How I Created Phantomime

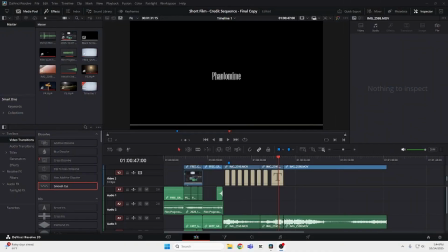[0:06]
This is how I created my short film. This is the credit sequence, which I didn't start with, but I'm going to start with right now because it's the easiest to explain.
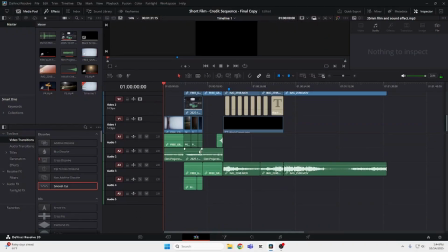[0:21]
So, if we look into the
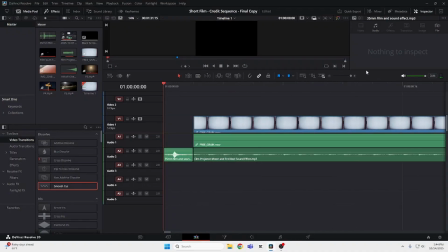[0:31]
cuts and everything, right here is a tiny sound. It just makes that little click sound. And then we had to quiet this because it was too loud. The film motor, which kind of gives it the
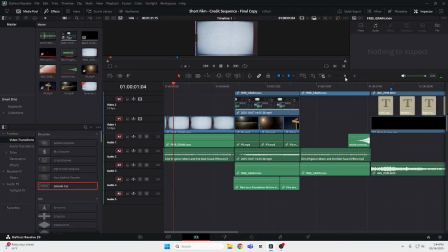[0:51]
just sets the tone.
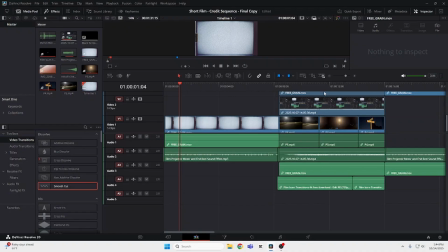[0:53]
And then this grain filter that you can change the opacity on, which I did.
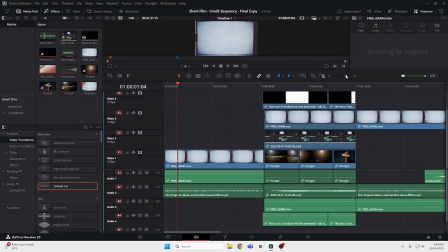[1:00]
It makes it look like it's on or as best as its ability to make it look like it's on a camera. That click sound plays again. It's in a few different places.
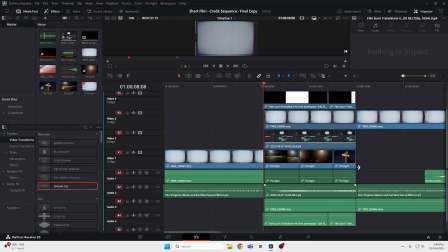[1:12]
Right there at the start, kind of in between, start and end of this little section where it plays.
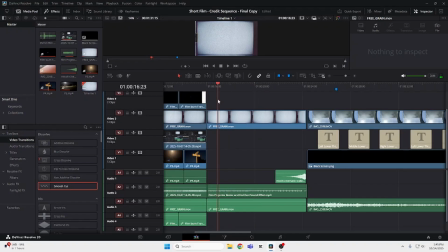[1:21]
Down here as well, when the grain section just stops entirely.
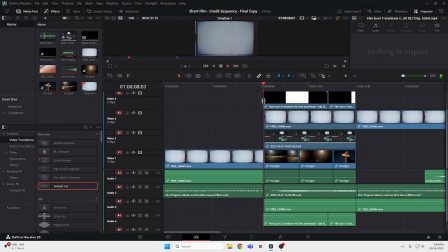[1:29]
So then right here is that opacity coming through. I added a film burn to make it look like the film was aged, so that helped.
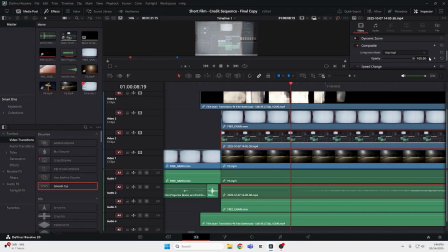[1:42]
Then right here, so this right here, the little sounds that you will hear in the video, which I recorded the files of the sound playing because I couldn't get it to actually convert into just a sound file,
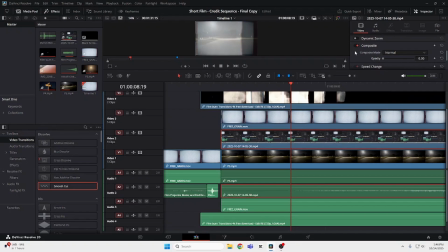[2:00]
so I just created a video and then changed the opacity down to 0 so it doesn't show up, the sound shows up, and then I have to quiet it. And then we'll just play through just a couple neighborhood shots that I took.
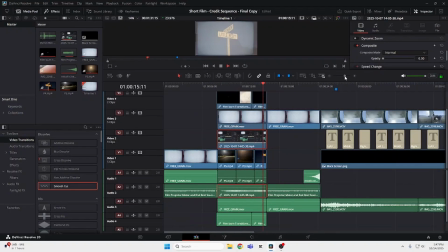[2:17]
I will play, and then it will cut with that sound again. Play the free grain opacity, 100% opacity. Right here is a little blow up thing, and that cuts to black, and then plays the credits, the opening credits,
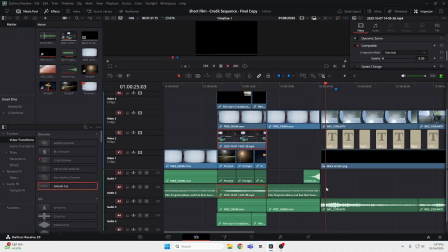[2:38]
and again with the clicking sound. So it will just go through the credits right here.
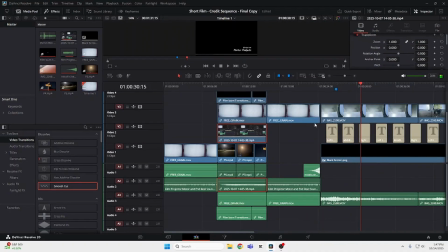[2:45]
I put my name in a bunch of it because I did this by myself. And right here, what's playing, and what you can't see is I turned the opacity down.
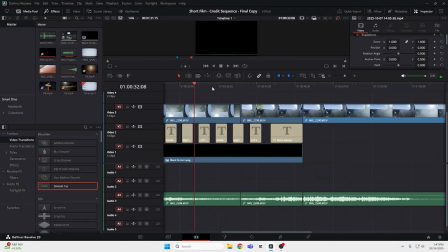[2:58]
I just cut it, but it's just goes through each what I used. Then it goes to the title card right there.
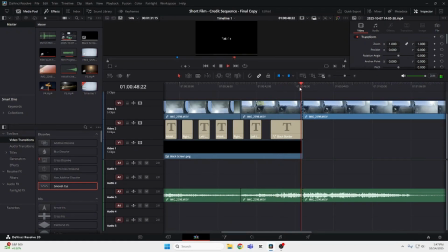[3:07]
It plays for a minute, but the sound you're hearing is just me driving, which I had to tone down because it was really loud.
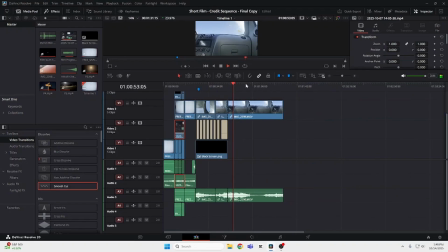[3:14]
So I just, kind of edited it, cut it a little bit, changed the sound and opacity, because right here I don't want it to show, but then I want to cut to it.
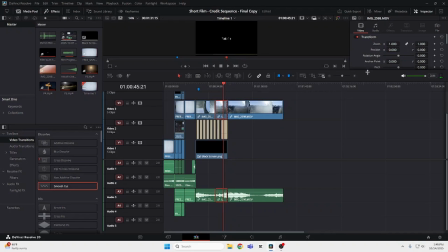[3:27]
So if you go and look and inspect it, you'll see opacity show, because if we turn it all the way up, it'll just show. And then down here, you can see on this file, you can go to the audio clip, audio tab,
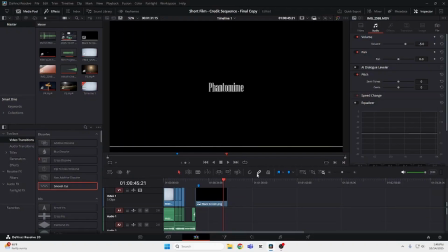[3:44]
and see that I changed the value down -5, just so I can, it's not bursting your eardrums.
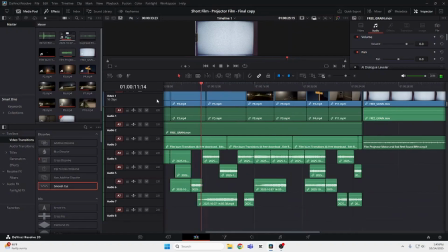[3:53]
So here we have the projector film,
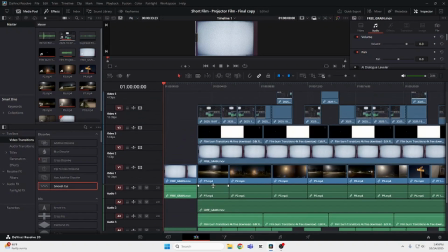[3:56]
which I used a little bit of the footage here of the neighborhood shots inside the